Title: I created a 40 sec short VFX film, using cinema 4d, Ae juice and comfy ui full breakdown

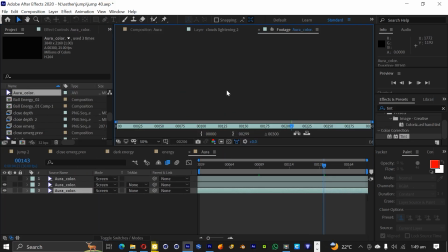[8:36]
Another layer of energy I added was the aura, which already had a form of a human figure.
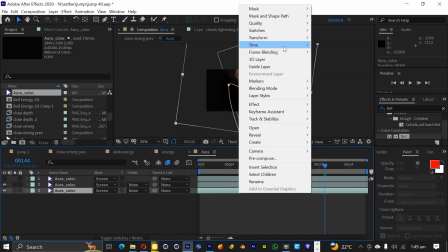[8:41]
I pre-composed it, and in the pre-comp I duplicated it twice and added masks to the top part.
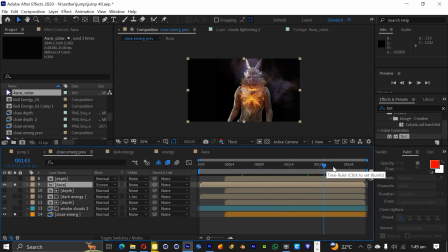[8:47]
I keyframed the opacity to fade in over time, and instead of appearing on top of the creature, I used the same depth map to set it to the right space.
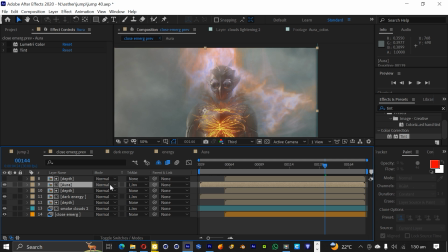[8:56]
I also applied a Lumetri color and a tint so that I can blend it a bit better because the original color was a little bit too bright.
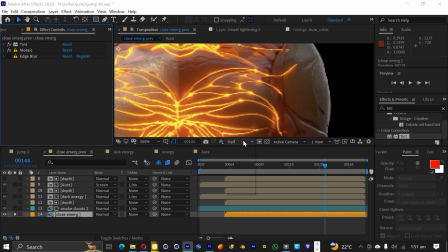[9:03]
Last thing I applied on my main layer was a tint, a mosaic, and an edge blur.
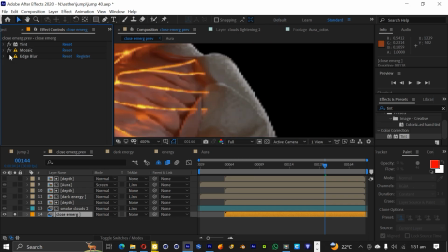[9:08]
The mosaic just helps it blur and kill off the CG render look.
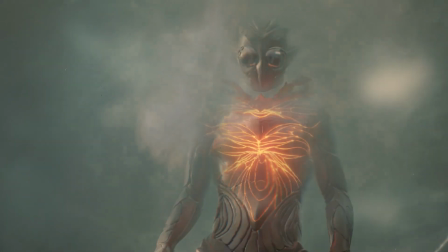[9:13]
I added a color grade on top, and that finished the shot. The second shot was similar process.
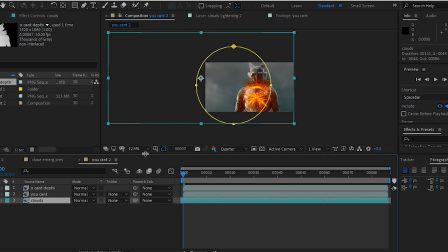[9:19]
I used the same elements and only did some offset and changed the speed so that it looks different.
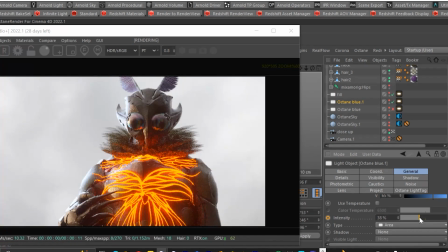[9:24]
The only detail I added in Cinema 4D was a rim light that I keyframed to have the intensity on and off to have it flicker,
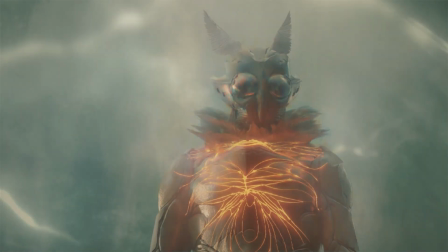[9:31]
and that created more light interaction with the lightning and made it feel more grounded.
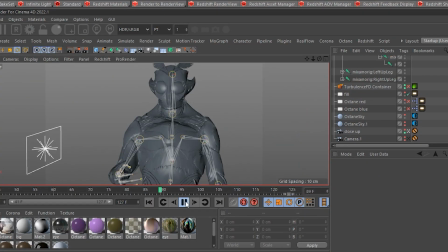[9:36]
It did take me a while to animate the hand and the fingers, but I got it after a few tries.
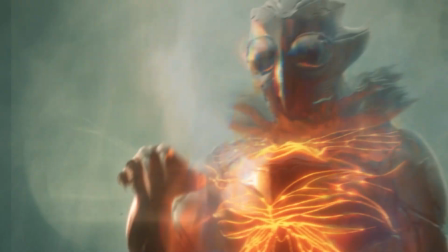[9:40]
The last shot, I knew it needed massive amount of lightning interaction from the lightning, so instead of a light, I added a sphere,
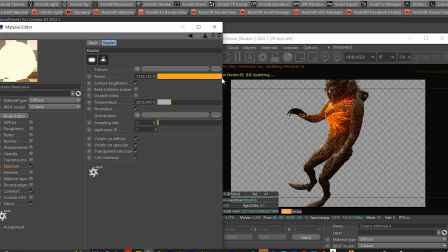[9:49]
parented it to the hand joint, and added an emissive material which I keyframed to go brighter when the hand lifts up.
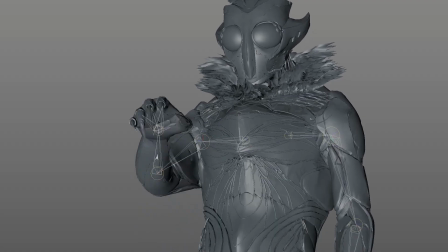[9:56]
When I rendered out the animation, it looked really slow, so I sped it up in After Effects.
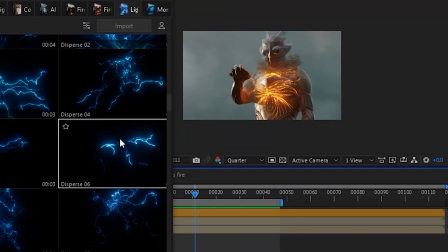[10:01]
I searched for the right lightning assets and found this electric beam at camera, then added it in.
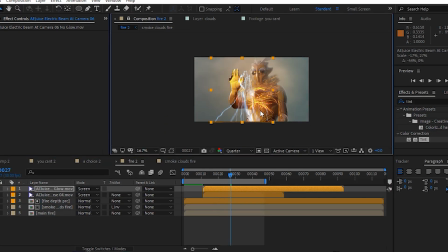[10:06]
I changed it to 3D, then scaled it and rotated it to fit it in the right direction.
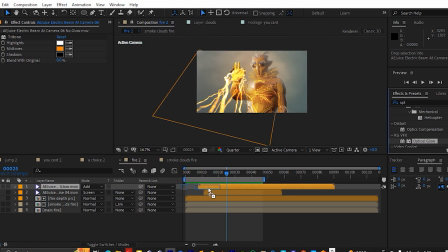[10:12]
I added a tritone and an optical glow, playing with the amount, the size, and the highlights only. I also changed the colorize to make it orange. I added the glow effect, changed the radius and glow color to AB,
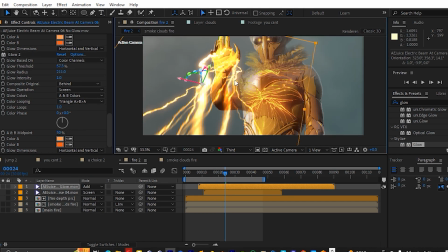[10:26]
and color A, I changed it to orange as well as color B. Now playing it through,
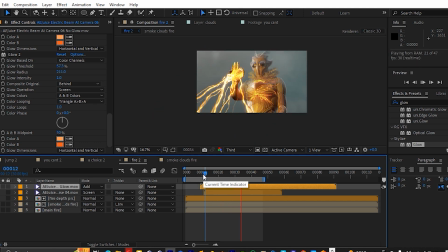[10:32]
you can see how great it looks and how the light interaction is flickering.
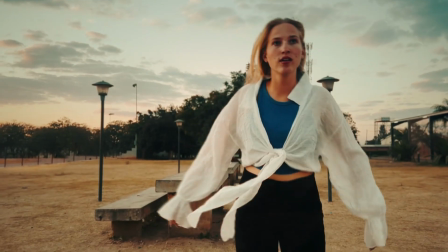[10:37]
Now for this first opening shot, a few things that I was required to do is first erase the lady out of the shot.
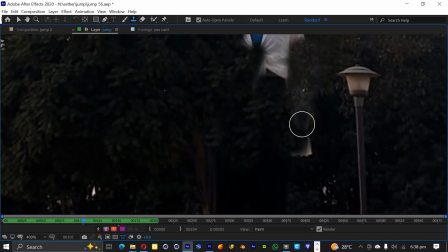[10:43]
Erasing someone out of the shot can be as easy as a click of a button. Sometimes it was just a bit quicker to use the clone stamp tool.
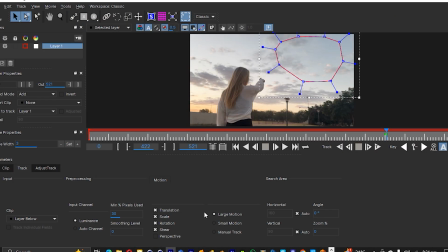[10:50]
And after erasing her out of the shot, I tracked the background in Mocha,
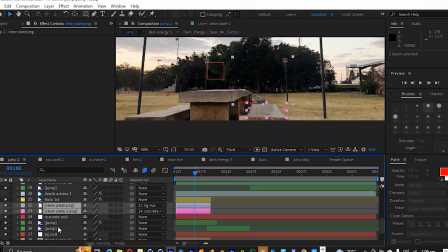[10:55]
then attached the clean plate that I created to the tracked data.
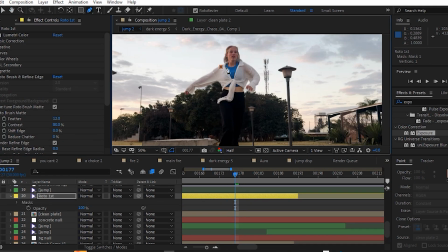[11:00]
After that, I had to rotoscope her out of the shot so that the portal can be behind her, including the clean plate and other assets.
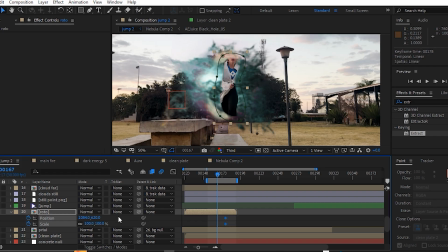[11:07]
I then pre-composed her layer and created a round mask on her. Then I keyframed the mask path to shrink down, combined it with the mask expansion.
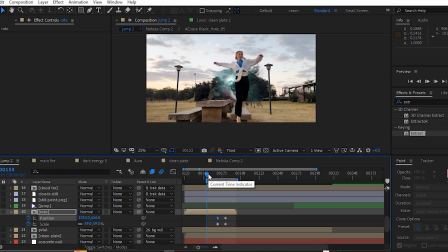[11:17]
I also keyframed the scale of the roto layer to have her start small then grow as she jumps out.
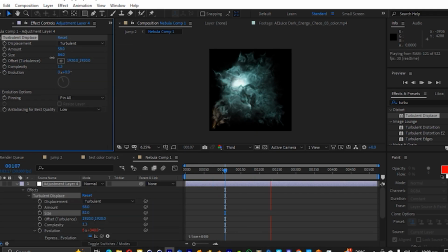[11:23]
I went to the packs and I grabbed the nebula image and brought it in its own comp
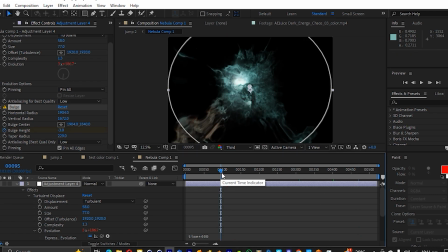[11:28]
and started applying the distortion effects and bulge using the liquify tool and animated distortion.
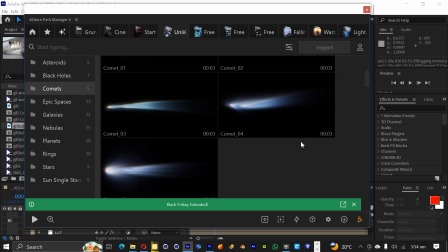[11:34]
I didn't like the nebula look, so I swapped it with the black hole 5 from the universe pack.
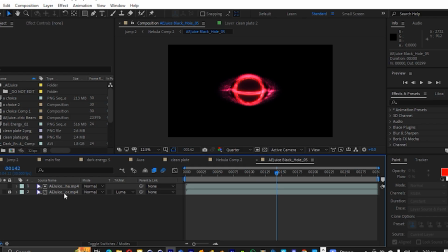[11:40]
I brought it in, and since I swapped in the pre-comp, all the distortion effects applied with it.
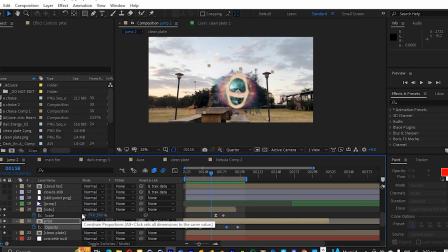[11:46]
I did do some tweaking for the bulge amount and keyframed the opacity to have it fade out.
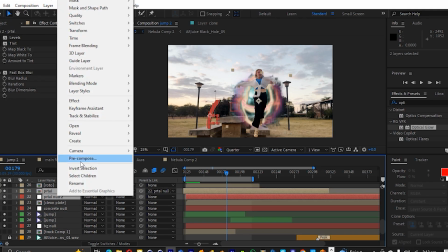[11:52]
Next, I duplicated the clean plate No and pre-composed it with the portal. I then applied the Unmot, then the optical glow plugin from Red Giants.
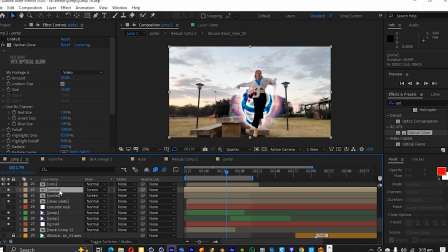[12:00]
I duplicated the portal layer and called it Portal Bright and changed the blending mode to screen. The original portal, I changed the blending mode back to normal and deleted the optical glow plugin and Unmot.
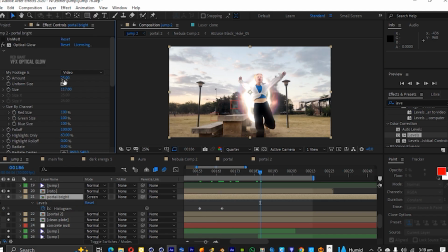[12:11]
On the Portal Bright layer, I increased the width of the optical glow effect. Then I applied Light Trap effect on the roto layer and chose the portal as the background layer.
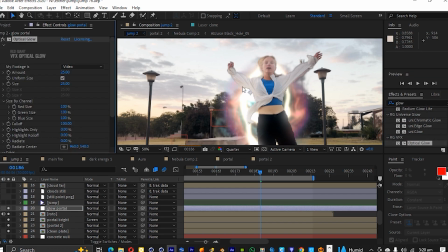[12:22]
I then applied an adjustment layer on top of the roto layer and named it Glow Portal.
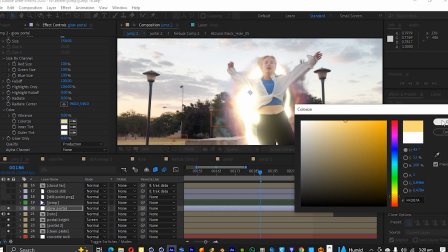[12:28]
Then applied optical glow and increased the size to have it wrap around her even more.
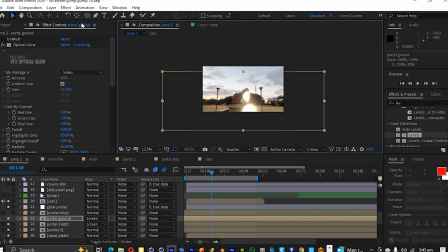[12:35]
I duplicated the portal layer and moved it down.
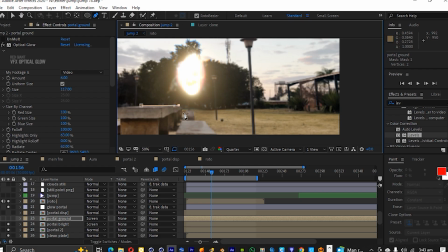[12:38]
I changed the blending mode and masked the areas I wanted it to affect and then added a feather on the mask, making it look like a light cast from the portal.
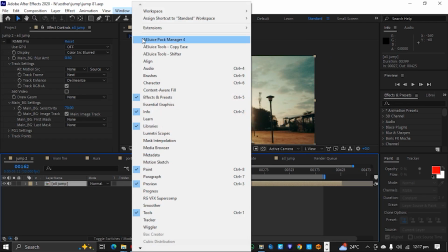[12:48]
I pre-composed everything and only add a few touches remaining like camera shake and more glow on top of everything.
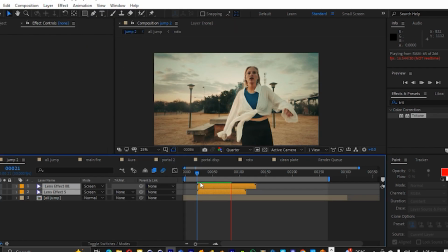[12:54]
I added 2 layers of different lens effects from the lens packs and keyframed the opacity to fade them in and out.
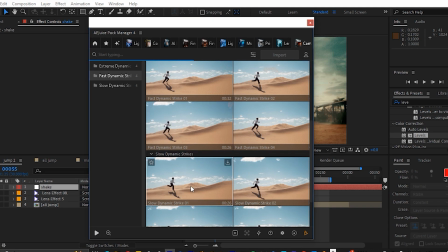[13:01]
Now I tried using the AE Juice camera shake presets,
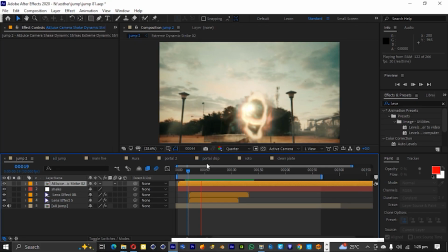[13:05]
but they didn't work well for me since it was my first time using it and I didn't really know how much to control it.
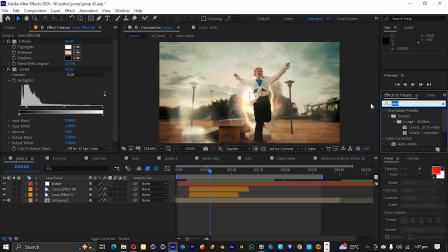[13:12]
It felt like the options for control and keyframing was a bit limited for me. So I went with the old method of applying the slider control.
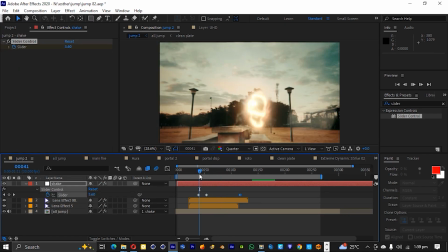[13:20]
After applying camera shake, it felt more live and powerful. And with all that, it gave us this.
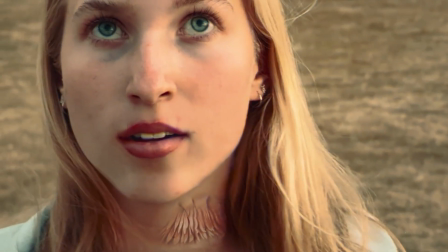[13:30]
Now, for this sort of gills appearing on the next shot, I found this shark gills image online.
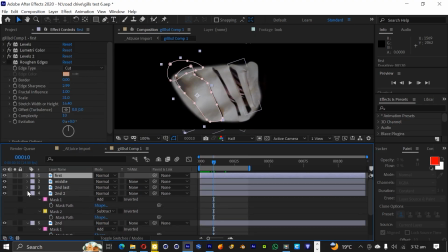[13:38]
I masked out each gill separately so that I could animate the mask path. I keyframed each mask separately from each other with an offset so that it looks like a delayed gills opening movement.
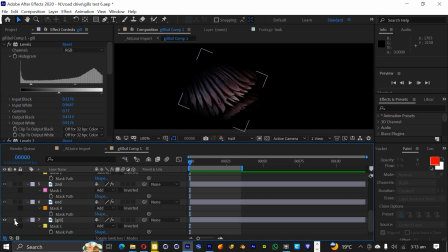[13:48]
I applied the fish gill image underneath the shark gills and I darkened it, which is what was visible underneath when the gills open.
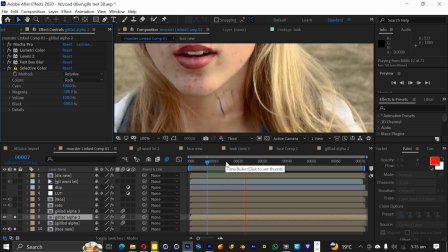[13:57]
I applied several effects and played with different blending modes to just get it to blend and look integrated.
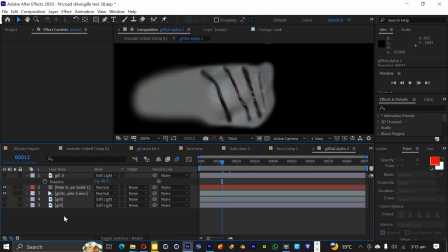[14:03]
At first it was plain and simple, but I wanted to add more. I got the same fish gill image and added it on top of the shark gills to give it a more mysterious look.
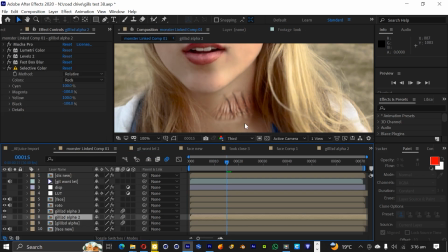[14:13]
And since this was done inside of a separate pre-comp, everything tracked well in the main comp.
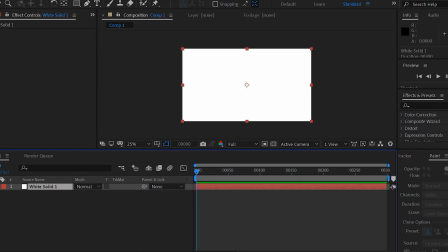[14:20]
For the displacement waves, I went through many iterations. There are many ways to make these waves, but for me, I added a solid with a fractal tunnel effect on top.
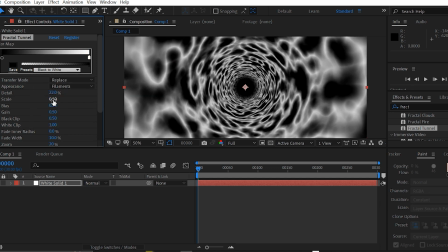[14:29]
There are many settings to change, including changing it to black and white, the fade width,
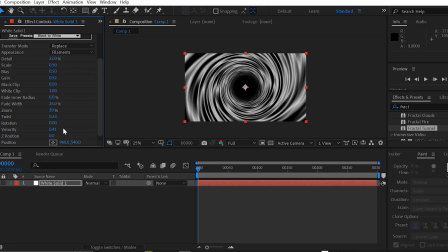[14:34]
and as well as the twist, the velocity and the rotation. I added another solid on top, created a mask on top of it,
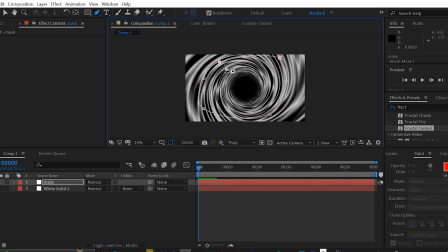[14:42]
and changed the track matte of the layer to alpha matte, which is what masked it.
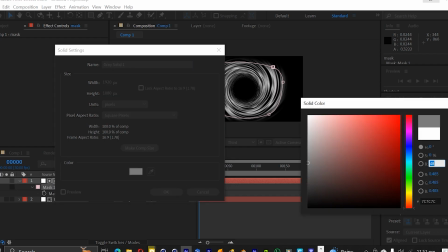[14:47]
I applied a 50% gray solid below everything,
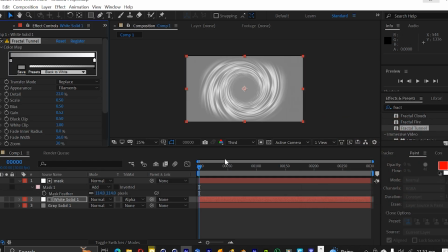[14:51]
and then changed the colors of the fractal to white and gray so that the displacement isn't very harsh. And that's the layer I used for the displacement map of the waves.
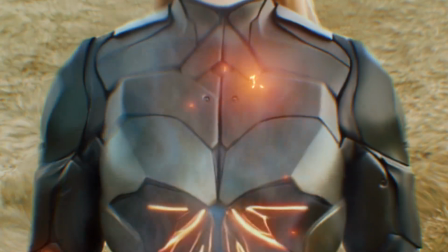[15:01]
Now for the cloth tearing effect, this was a little bit tricky for me because by the time I was reaching on this shot,
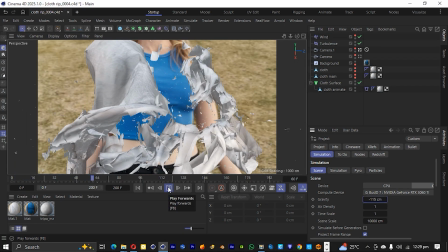[15:08]
I was already running out of time and my deadline was hitting and I only remained with a few days.
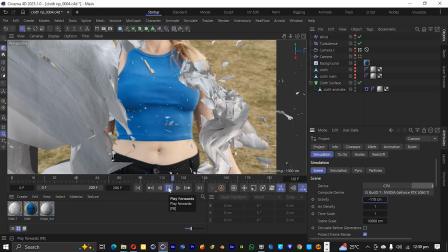[15:13]
So somehow I had to wrap up this shot and find a way that will make me do everything really fast.
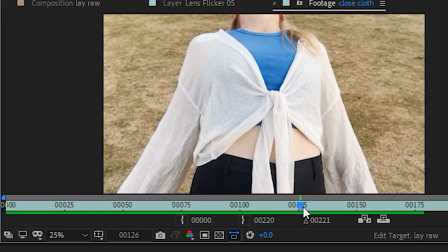[15:19]
So I got this still image of the close-up where she was lying over, and I started taking it into Nano Banana because my first idea was
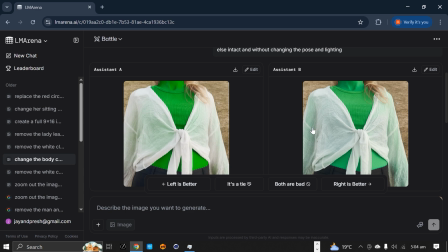[15:27]
I change every cloth that she's wearing to green and only leaving the top brows that was supposed to burn and disintegrate.
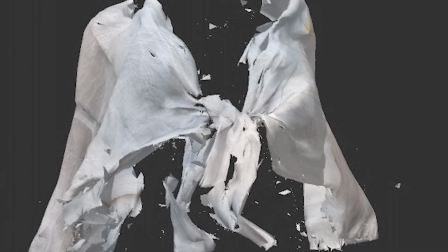[15:35]
And then I was thinking of using Comfy UI to create this sort of cloth ripping effect or cloth tearing effect,
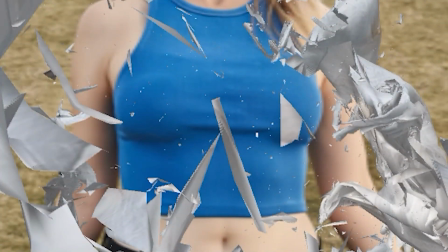[15:44]
but it didn't work out for me because not everything can work with AI,
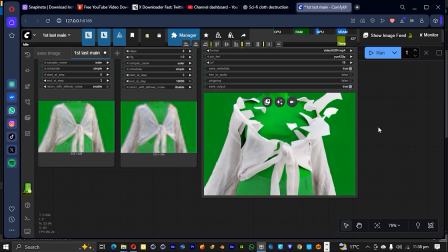[15:50]
and sometimes AI is kind of unpredictable, and sometimes it won't give you what you're looking for, and sometimes it just doesn't look realistic enough. So my idea was, when I change the rest of the clothes to green,
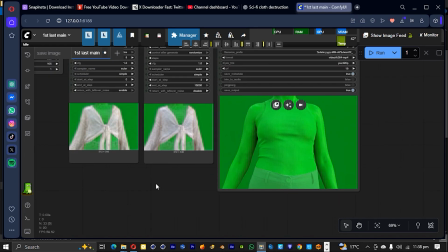[16:02]
then I can use that as a separate layer inside of Comfy UI and then just prompt it to rip the clothes off.
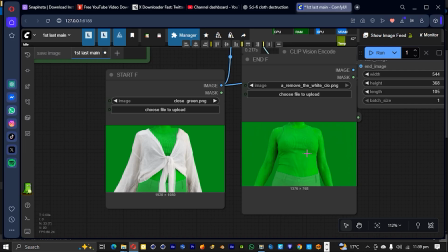[16:09]
But when I tried it for a few times, it wasn't giving me the correct look.
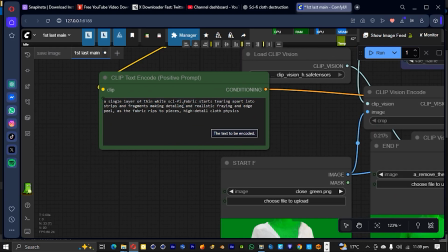[16:14]
It wasn't giving me the look of the cloth tearing or disintegrating. Even though I tried to tell ChatGPT to give me a detailed prompt of having the cloth disintegrate, it wasn't just working.
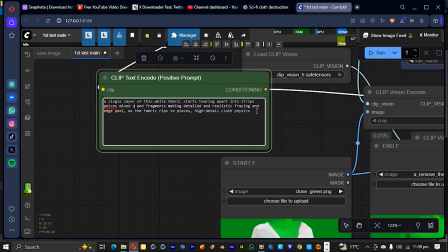[16:27]
And I didn't know how else to do it. So what I did was, I took the same image of the separated crop top that she was wearing,
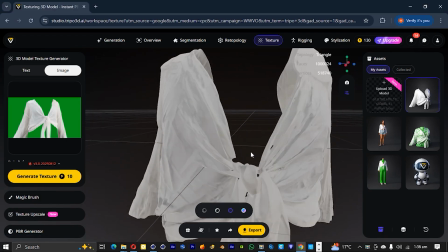[16:35]
and I took it into this website called Tripod 3D, which gave me a 3D model of the cloth.
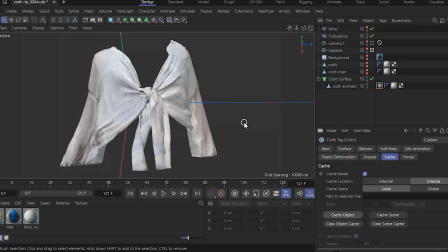[16:40]
I then imported this cloth inside of Cinema 4D.